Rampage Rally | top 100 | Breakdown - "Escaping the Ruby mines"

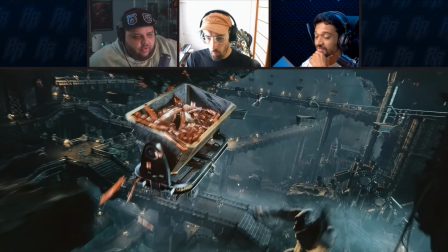0:05 Designing this is crazy. What? How did you piece together all of this?
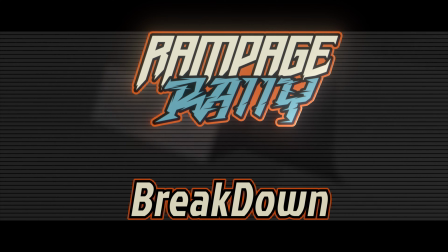0:11 Many people asked me how I created this animation, so this will be my quick breakdown for my entry I titled Escaping the Ruby Mines.
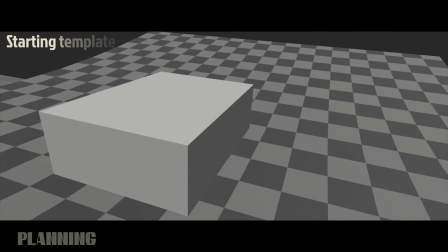0:19 As soon as the challenge was announced, I took a few days just to get a clear vision of what I'm going for.
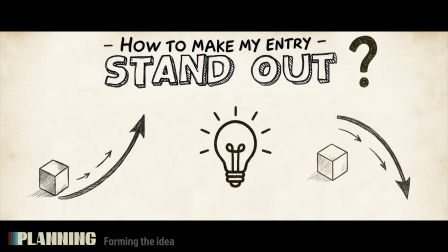0:24 My goal was to make this entry stand out. Here are the points I kept in mind while planning my idea.
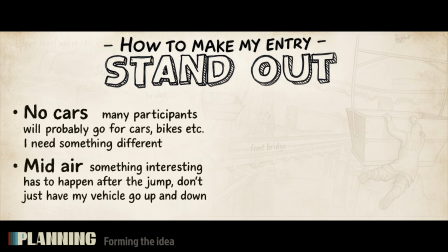0:30 Don't go for cars or generic motor vehicles. Add a mid-air twist. Create a detailed environment full of life.
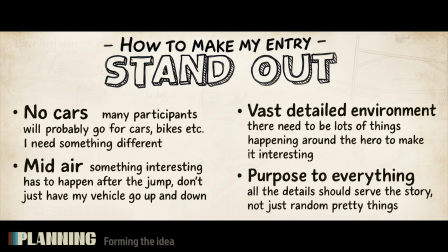0:37 Make sure every detail had a purpose to serve the story.
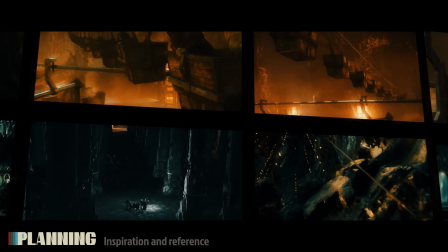0:40 With that in mind, I ended up with the idea to create an orc raid in the Dwarven Kingdoms from Lord of the Rings, which inspired me long ago.
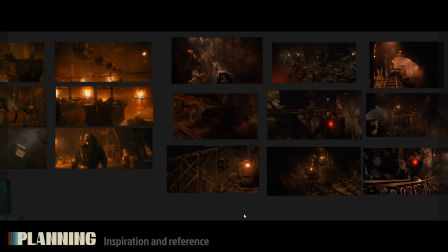0:49 So after gathering reference and brainstorming about how I'm going to approach things, I was ready to begin.
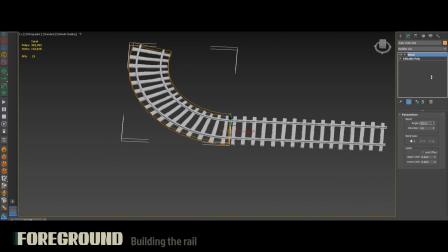0:55 I created a quick modular rail model so I could easily design the main rail and other rails around it.
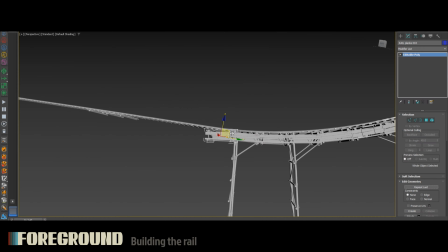1:01 I then created scaffolds to hold the rail. It didn't need to be accurate because of the camera angle and speed.
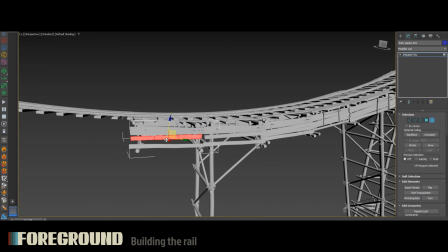1:07 I didn't want it to block background details too much, so I ended up removing big parts of it.
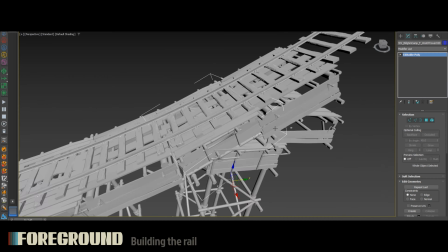1:12 I wanted it to look unstable and unfinished.
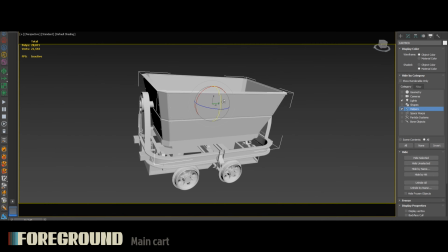1:14 For the cart, I started with a basic model, then refined it into something more interesting and built a simple rig with multiple
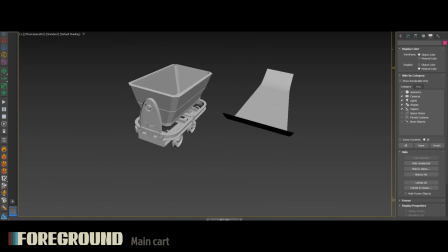1:21 parented pivots to allow for interesting animation that will convey instability of a character desperately escaping and barely holding on.
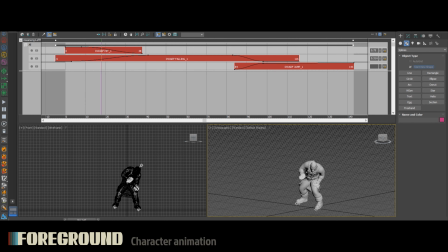1:28 I tried to animate as less as possible by hand, so I used the motion mixer to combine 3 different Mixamo animations for the main character.
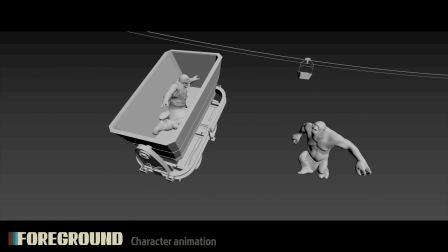1:36 I then worked on making the character interact with the carts in the scene. The animation wasn't perfect, but with limited time, it was good enough to move forward.
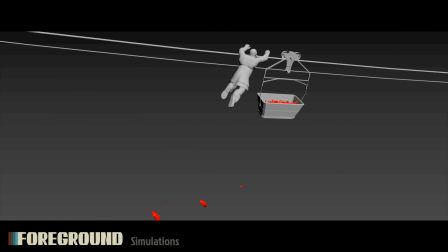1:43 I've decided it's gonna be a ruby mine, so I worked on a simulation to fill the cart with ruby gemstones.
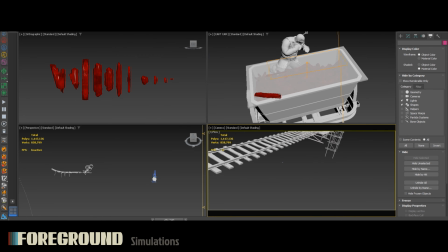1:50 To keep them from spilling, I added a temporary plane,
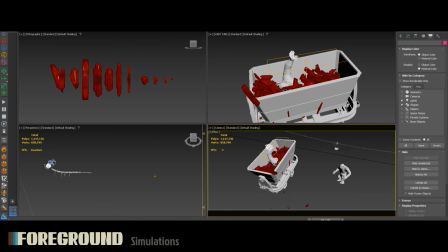1:53 started pouring at frame -200, and then moved the cart into frame at high speed.
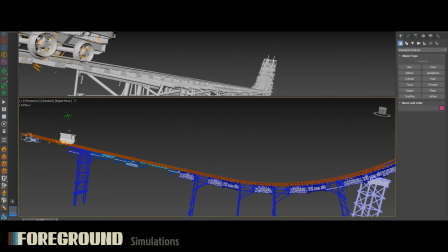1:59 I also added a simulation for the sparks the cart would produce at specific moments of intense friction.
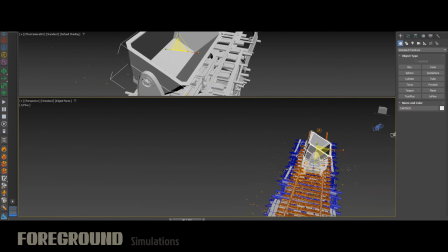2:06 At a much later stage, I would also combine those with sparks created in post. With the foreground ready, it is now time for the environment.
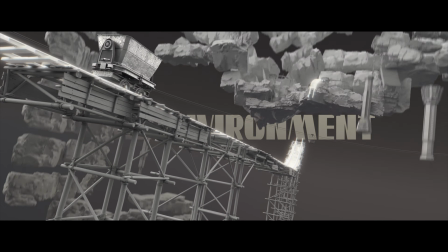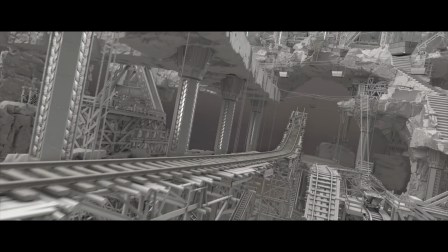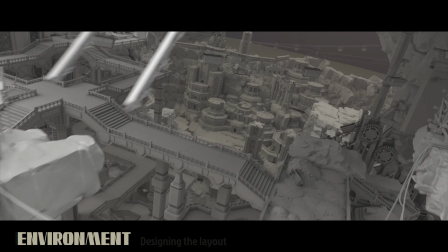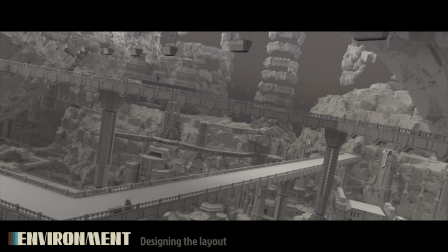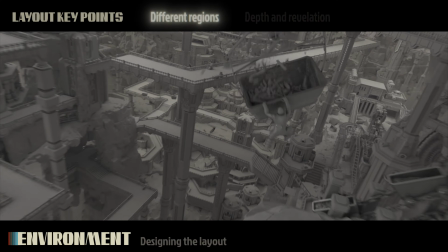2:40 Designing a complex and engaging environment was key. To make it intriguing, these were the key points I kept in mind while designing the layout.
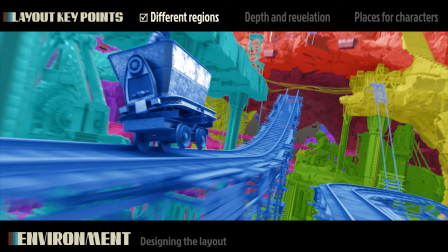2:50 Avoid repetition. Each new location along the short journey should feel unique, not just duplicated structures.
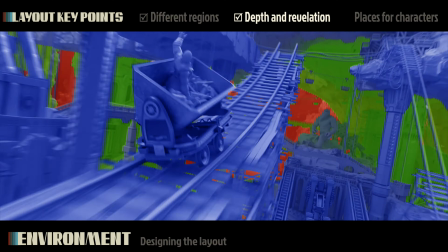2:58 Maintain foreground, midground, and background throughout the journey,
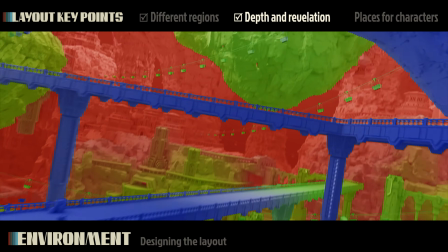3:02 while letting new areas unfold gradually instead of revealing everything at once.
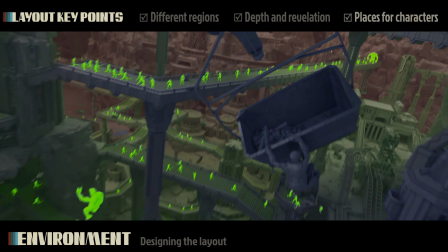3:08 Design locations that could hold large groups of characters.
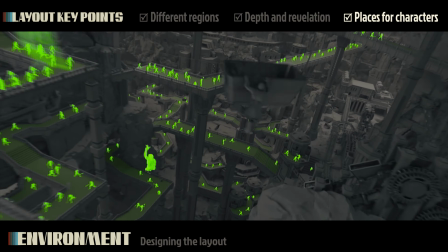3:11 As the story follows a dwarf escaping masses of orcs and trolls, I needed to make sure there are plenty of places to populate them later on.
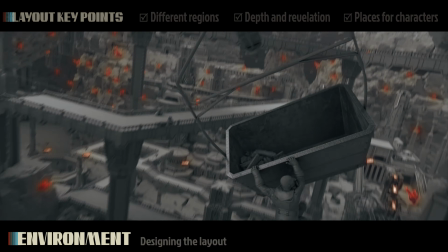3:18 Because it's a ruby mine and I wanted to have lots of small local light sources around the environment,
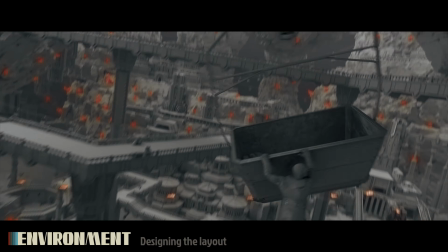3:25 I scattered clusters of ruby gemstones in the rocks all around the environment.
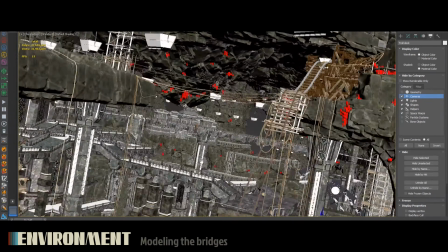3:31 Building such a large-scale scene in a short time meant I couldn't create every asset from scratch.
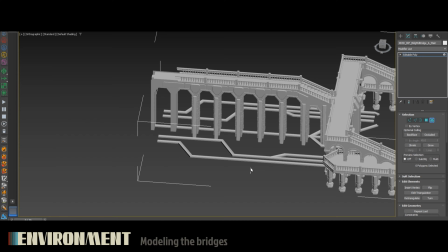3:37 Instead, I relied mostly on starting from existing assets.
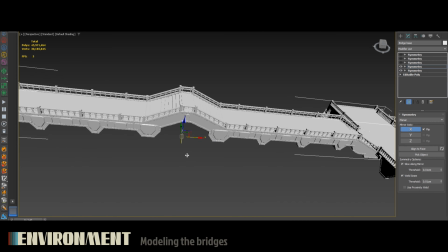3:42 To speed things up, I relied on quick modeling tricks like the symmetry modifier, most notably for the bridges, which played a major role in the layout.
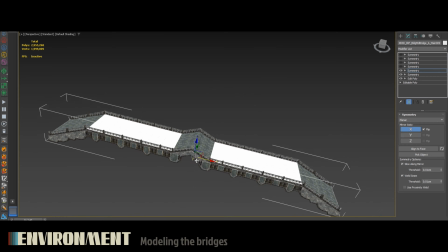3:51 After adjusting the base model, I could quickly generate multiple variations of the bridge, experimenting with different shapes and scales.
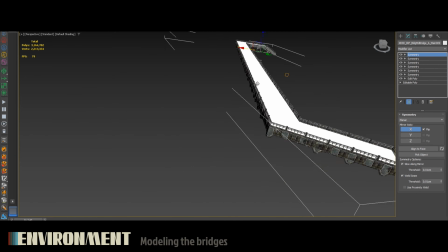4:00 This not only saved a huge amount of time, but also gave me the flexibility to adjust each bridge so it fit naturally within the scene.
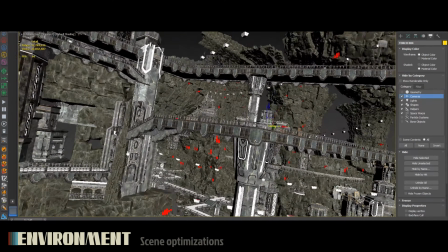4:08 On a large-scale scene like this, resource management is critical. I focused only on what the camera sees, removing anything out of frame.